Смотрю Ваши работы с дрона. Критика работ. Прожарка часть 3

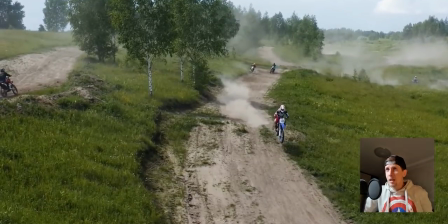107:39 А ты решил прям все снять в замедление? Я тебе хочу сказать сразу, когда ты снимаешь какой-то лютый экшен, когда у тебя музыка такая
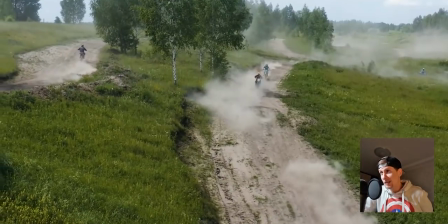107:49 веселенькая, то весь ролик строить на slow motion не самая лучшая идея.
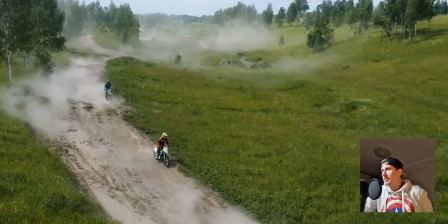107:55 Потому что у нас, в принципе, экшен и slow motion только в тех местах,
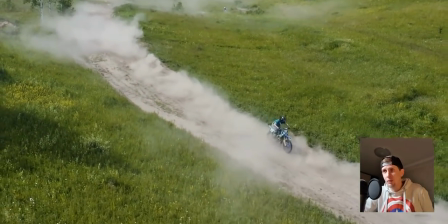108:01 где нужно акцентировать внимание, либо какой-то опасный момент, либо сложный участок, там нужно делать slow motion.
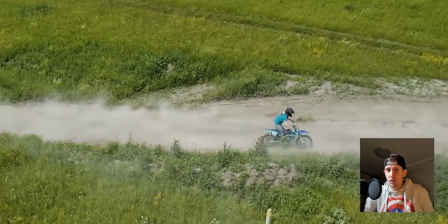108:08 Все видео в slow motion – это фиаско.
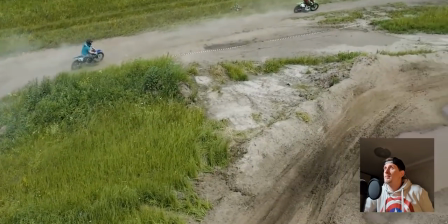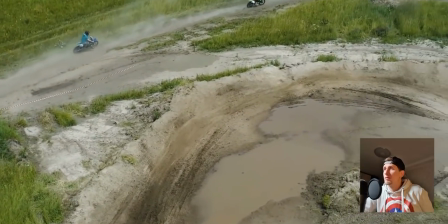108:18 Красивая лужа, мне
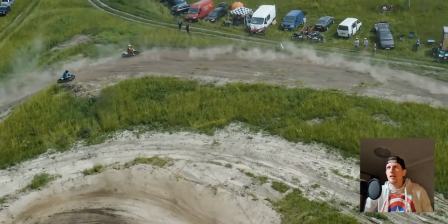108:23 нравится. Единственное, что slow motion помогает, это когда сильно трясет картинку, либо ты пытаешься слишком быстро какие-то объекты снимать, хотя бы, чтобы они в кадр попали.
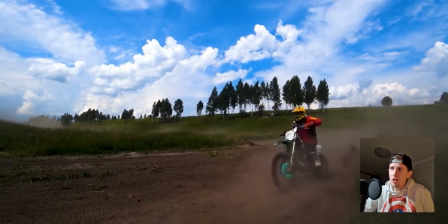108:31 То, в принципе, slow motion – один из решений, но это не панацея всего ролику.
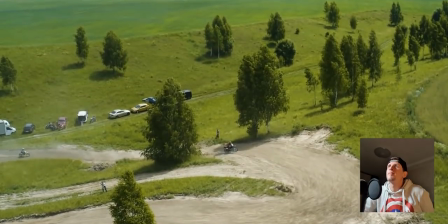108:38 Ну, такая трава зеленая, красиво так. Где-то за городом.
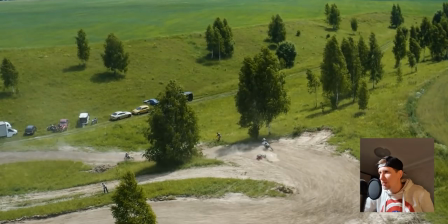108:43 Ох, смаканул как чувак, ё-моё. Наверное, больно было. А что он не встает ему?
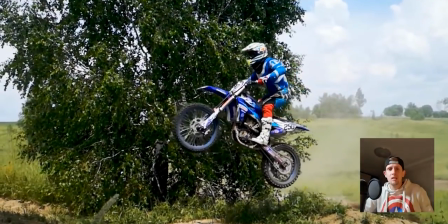108:51 Вот здесь slow motion в тему. То есть мы снимаем, как медленно вылетает чувак.
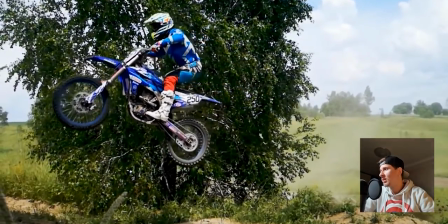108:56 С него сыпятся кирпичи. И все отлично.
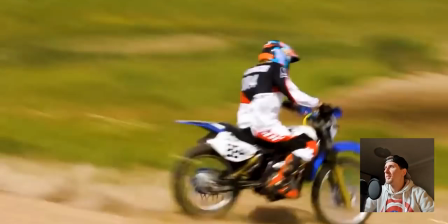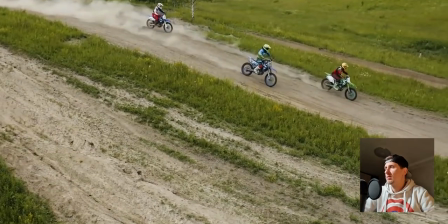109:05 Надо какую-то камеру снимать. Ну смотри. У тебя... Ну да, хоть с дрона есть кадры.
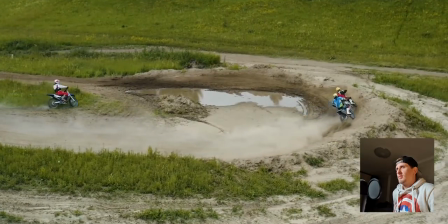109:14 Шу, slow motion. А, чувак читерится три, он вообще слева пошел.
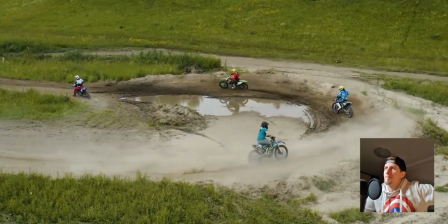109:20 Вот халявщик. Циклоутка. Не, реально, что так можно было?
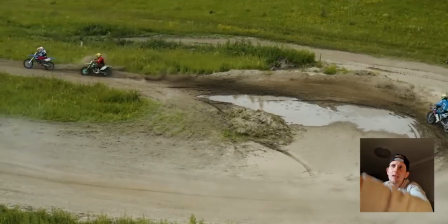109:28 Только он при этом скорость потерял по разгону и взял дым, в дым чуваку в лицо пустил.
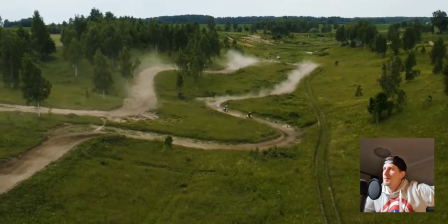109:32 Ну, конечно, такие тоже в жизни бывают, пацаны. Ну да, походу, те, кто едет сзади, ему вообще не по кайфу.
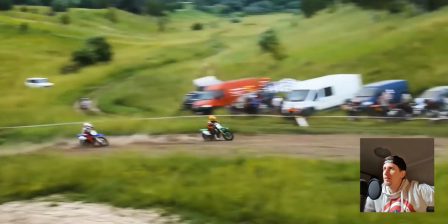109:41 Ему все время фигачит пыль в глаза и ничего не видно. И чем глубже ты заезжаешь, чем сильнее фигачишь ему камнями, тем повеселее.
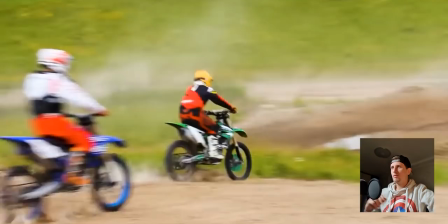109:52 Тут на камеру снято, понимаешь? Тут я же оцениваю видео с дрона, а не видео с камеры.
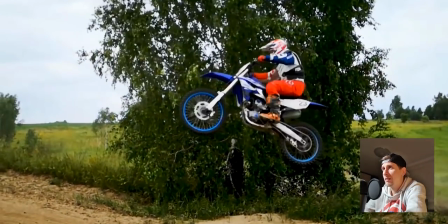109:59 Для видео с камеры есть так называемый канал Роман Балхаров, вот он оценит именно видео с точки зрения...
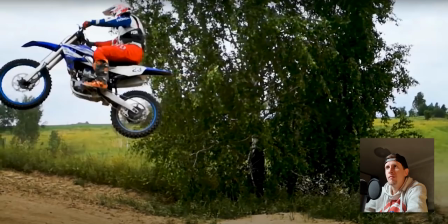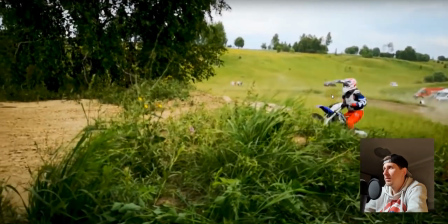110:13 видеографа. Я оценил с точки зрения как дрончик. Ну, прикольно, чуваки попрыгали.
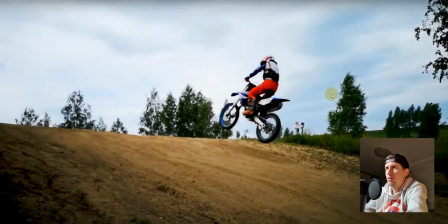110:22 Дёрты.
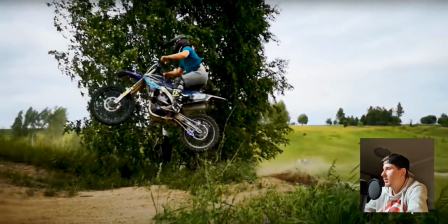110:25 Популяли трампы. И все, короче.
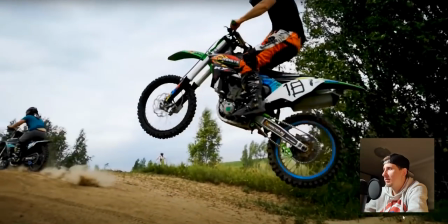110:30 Я понял. То есть тут оценивать ролики даже не знаю как. Потому что здесь...
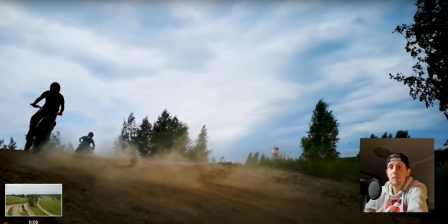110:36 Ну, это просто видео, я бы сказал, видео-репортаж.
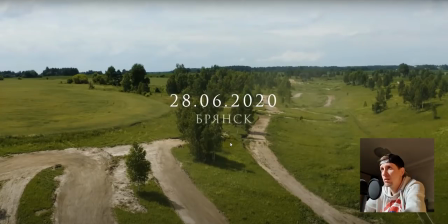110:43 То есть вначале мы снимаем на дрон, цветокоррекция нормальная, кстати.
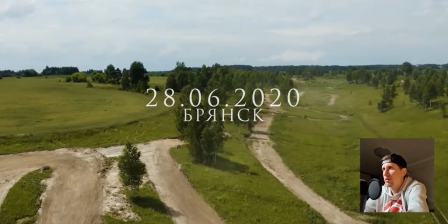110:47 Шрифт стрёмный, засечки, забудь про них. Видео у нас началось с того, что дрон стоял на месте, показал нам красивые кусты.
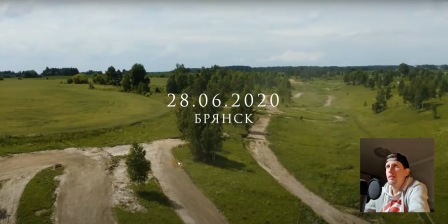110:57 Ну, мы посмотрели на трассу. Прикольно бы, если ты поднялся бы дроном и показал весь план всей именно этой движухи, весь план всей этой трассы. Тогда это был смысл какой-то. В данном случае мы увидели слово
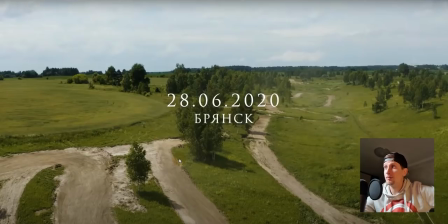111:12 28-06-2020 Брянск и увидели просто куски деревьев, кусок трассы, и ничего не происходит, и никакого нету подводки к видео.
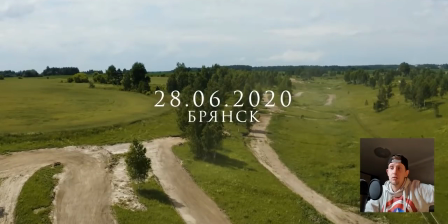111:21 То есть такое ощущение, как будто снимает какая-то камера уличного наблюдения, и потом кто-то ездил под зад, и она стала двигаться вперед.
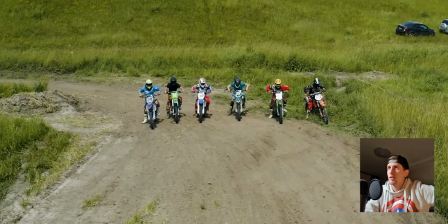111:28 Потом стоят пацаны, тужатся, и такие: ладно, поехали.
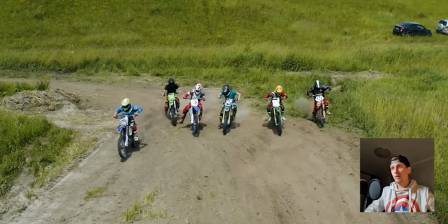111:33 Окей, братан, погнали. Прикольно было бы, если начал первый кадр, как они...
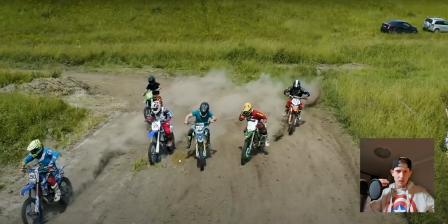111:39 Ты снял бы их в профиль, как они в одну линию стоят, снял бы на уровне заднего колеса, и как прям камни эти шух летят, и ты написал бы «Брянск 2020», и пошло мясо, и понятно,
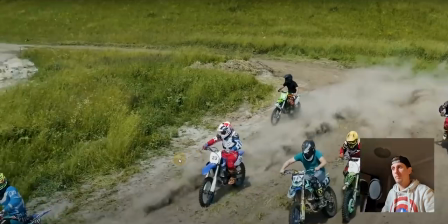111:51 о чем идет речь. А так, slow motion здесь не нужен. Наоборот, нужно первый кадр дать такой «тыш-тыш-тыш», оно такое раз, и уже спокойствие.
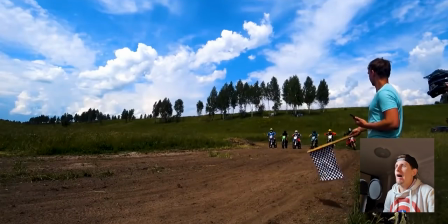111:58 Потом опять «тых-тых-тых», потом спокойствие, у тебя... И опять ты повторяешь еще раз то же самое.
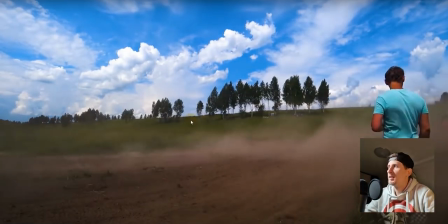112:06 И чуваку прям в глаз залепило грязи. Ну, здесь цветокоррекция темновато все.
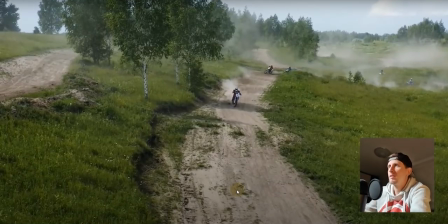112:16 Ну что, зато пополам у тебя кадр разбитый. 50 на 50. И чуваки, ты с дрона снимал или нет?
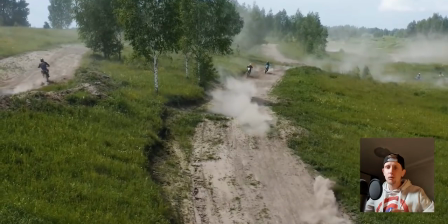112:22 Хотя, ну, скорее всего, с дрона, с Мавика. ты бы лучше занял бы какую-то позицию, какого-то поворота, который ты делал раньше.
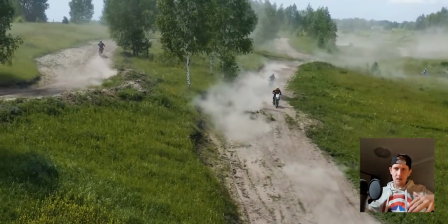112:29 Камеру пустил бы вниз и снял бы и в плане, как они едут, как трасса вся выглядит, просто как дым поднимается по всей трассе.
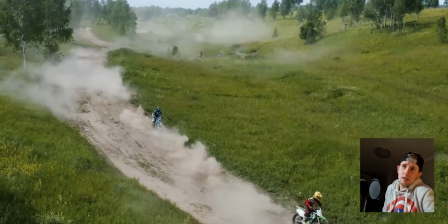112:36 Не делал бы этих нервных поддергиваний. Цветокоррекция, кстати, ну, в пределах нормы, нормальная цветокоррекция.
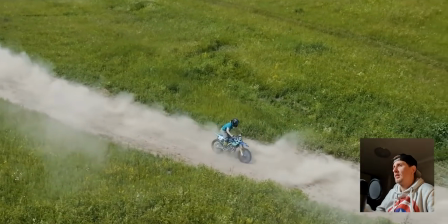112:44 Чего бы нет. Но вообще,
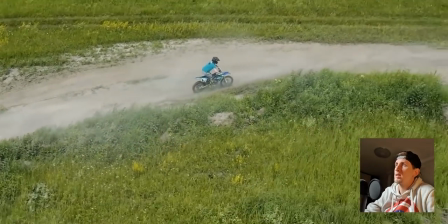112:48 прикольный, кстати, кадр, но не в пределах целого репортажного видео, где нужно показать всю массовость.
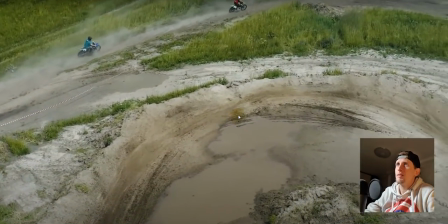112:56 И тут ты решил, что да нафига мне эти мотоциклисты, у меня здесь лужа красивая, я там валялся, да?
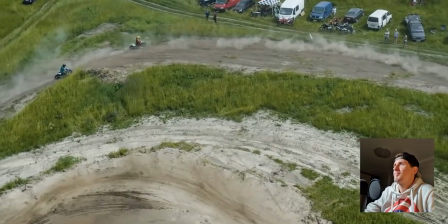113:02 Ну, я образно говорю. Не, ну это дело не пойдет.
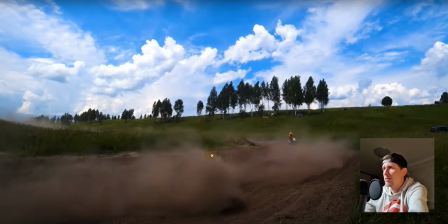113:10 Не пойдет дело.
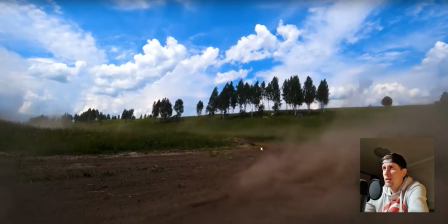113:11 Ну, честно, я не могу так же, как и предыдущую работу, ее оценить, потому что это репортажная съемка, лишь бы что-нибудь снять и показать.
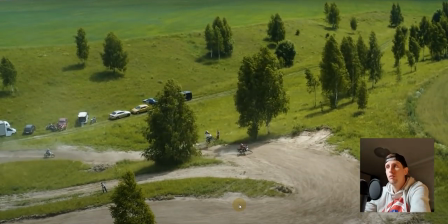113:19 Ты примерно понимаешь, как я критикую работы, на что я обращаю внимание.
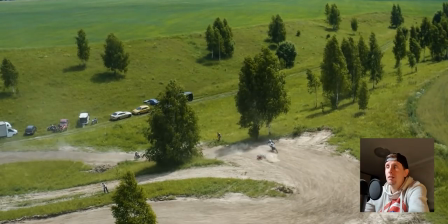113:25 Но снимать, стоя на месте, как камера видеонаблюдения, это уже не круто.
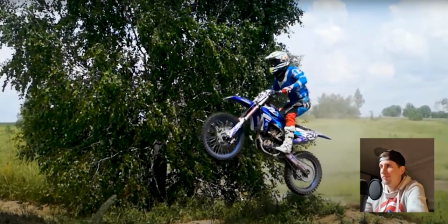113:29 Это нужно делать, но один раз за весь ролик, но не все время.
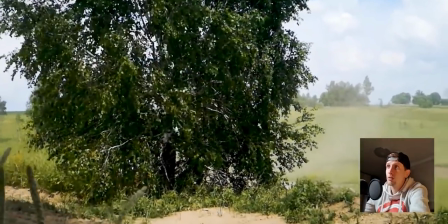113:35 Motion классно, slow motion, обожаю его, круто, супер. Но здесь я не вижу работы оператора дрона.
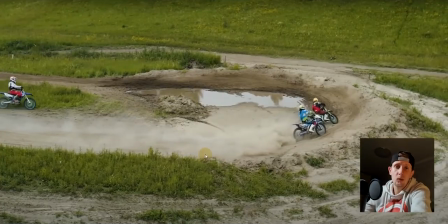113:42 Здесь оператор дрона просто как работает видеокамера видеонаблюдения.
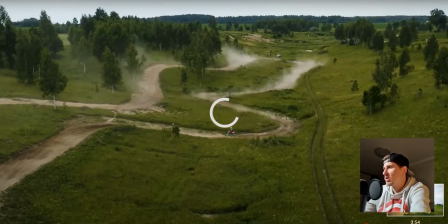113:47 Такие работы мне тяжело оценить, честно.
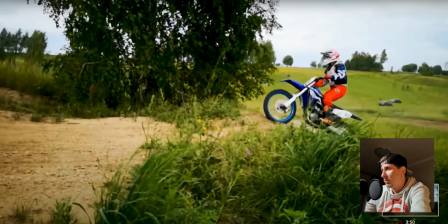113:50 Да, ты долго ждал мою критику на эту работу, но пойми меня правильно, я дронщик, я не видеограф.
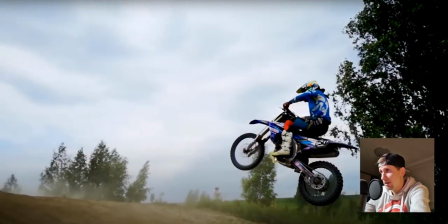113:57 Хотя дронщики не есть видеографы, но у меня немножко другая концепция, и я бы все сделал бы по-другому, уж точно.
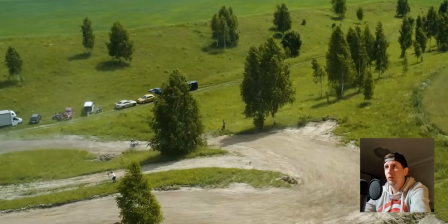114:05 Но у тебя, получается, одни и те же самые точки, с которых ты просто стрелял видосами, ну шотил, короче.
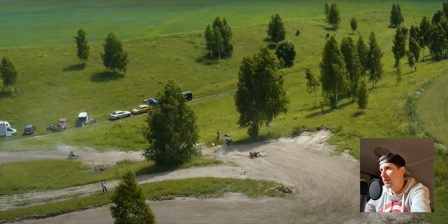114:13 Тебе надо было двигаться больше по этой территории, посмотреть, как они там собираются,
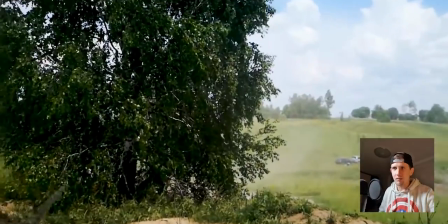114:19 снять на видеокамеру, как они собираются, одевают перчатки, заводятся, заливают бензин, как они общаются, как они улыбаются, какие у них эмоции.
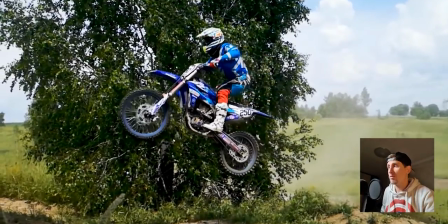114:25 А ты снял просто, как они на треке, и все. На самом деле, видеограф тоже работает, целая профессия.
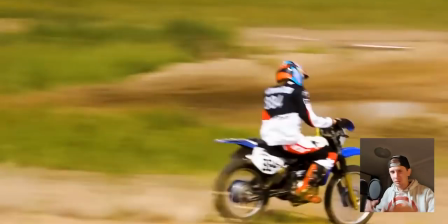114:31 И нужно было снять, как они там крутят мотоцикл, как они там затягивают, как они подкачивают колеса крупными планами, это все снять, как они готовятся, как они переживают там.
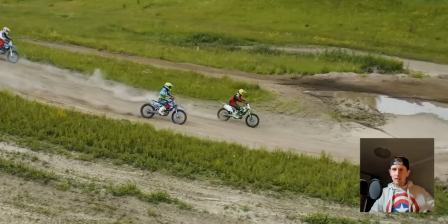114:39 Начать кадр, как они стоят на старте, в профиль снять, как в грязь вылетает под колес. Пофиг, что тебя засыпет, ты будешь как мумия ходить.
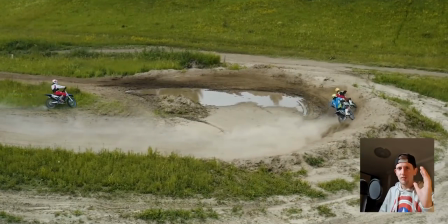114:46 Но, честно, настоящий видеограф, он не жалеет себя. Он готов, блин, в ту воду сесть специально, чтобы красиво брызги попали ему в камеру.
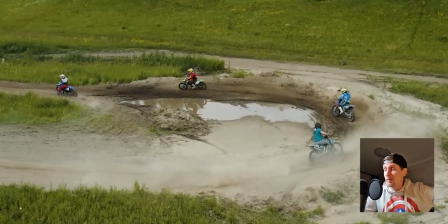114:54 То есть, есть настоящие видеографы. Они не жалеют ради крутых кадров себя, и оптику, и технику, и все, что у них вокруг него происходит.
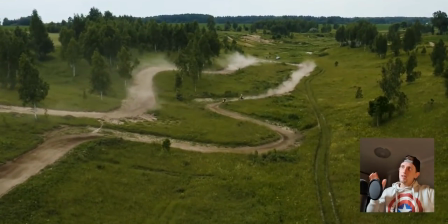115:03 Вот дроном ты пытался, вот дроном смотри, вот это классно, когда начал двигаться, навстречу им было круто, когда ты встал на месте, ну печально.
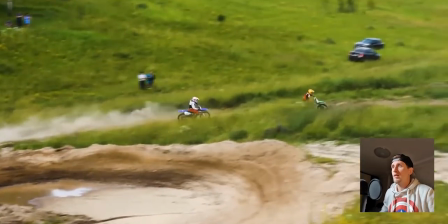115:11 Ну кран, который бьет под задницу, и он едет и снимает, как веб-камера. Там, в данном случае ты снимаешь на длинный фокус, но еще при этом,
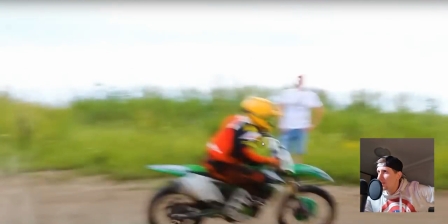115:22 на длинном фокус, но при этом еще попытайся пойди слови на таком фокусе динамическую сцену.
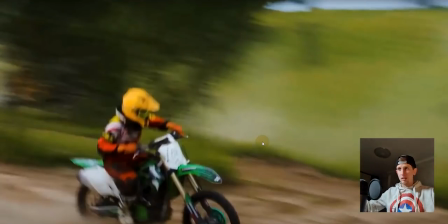115:27 Ты бы просто мог взять какое-то место, какой-то сектор выбрать для работы. И не гоняться их за своим объективом, потому что это бессмысленно. Как на дроне снимать дрифт-машину. На дроне, кроме FPV, хрен ты его догонишь. Что ты делаешь? Ты просто стоишь на одной локации и просто их добиваешь. Посмотри, Motion Reel, я снимал очень много дрифт-машин.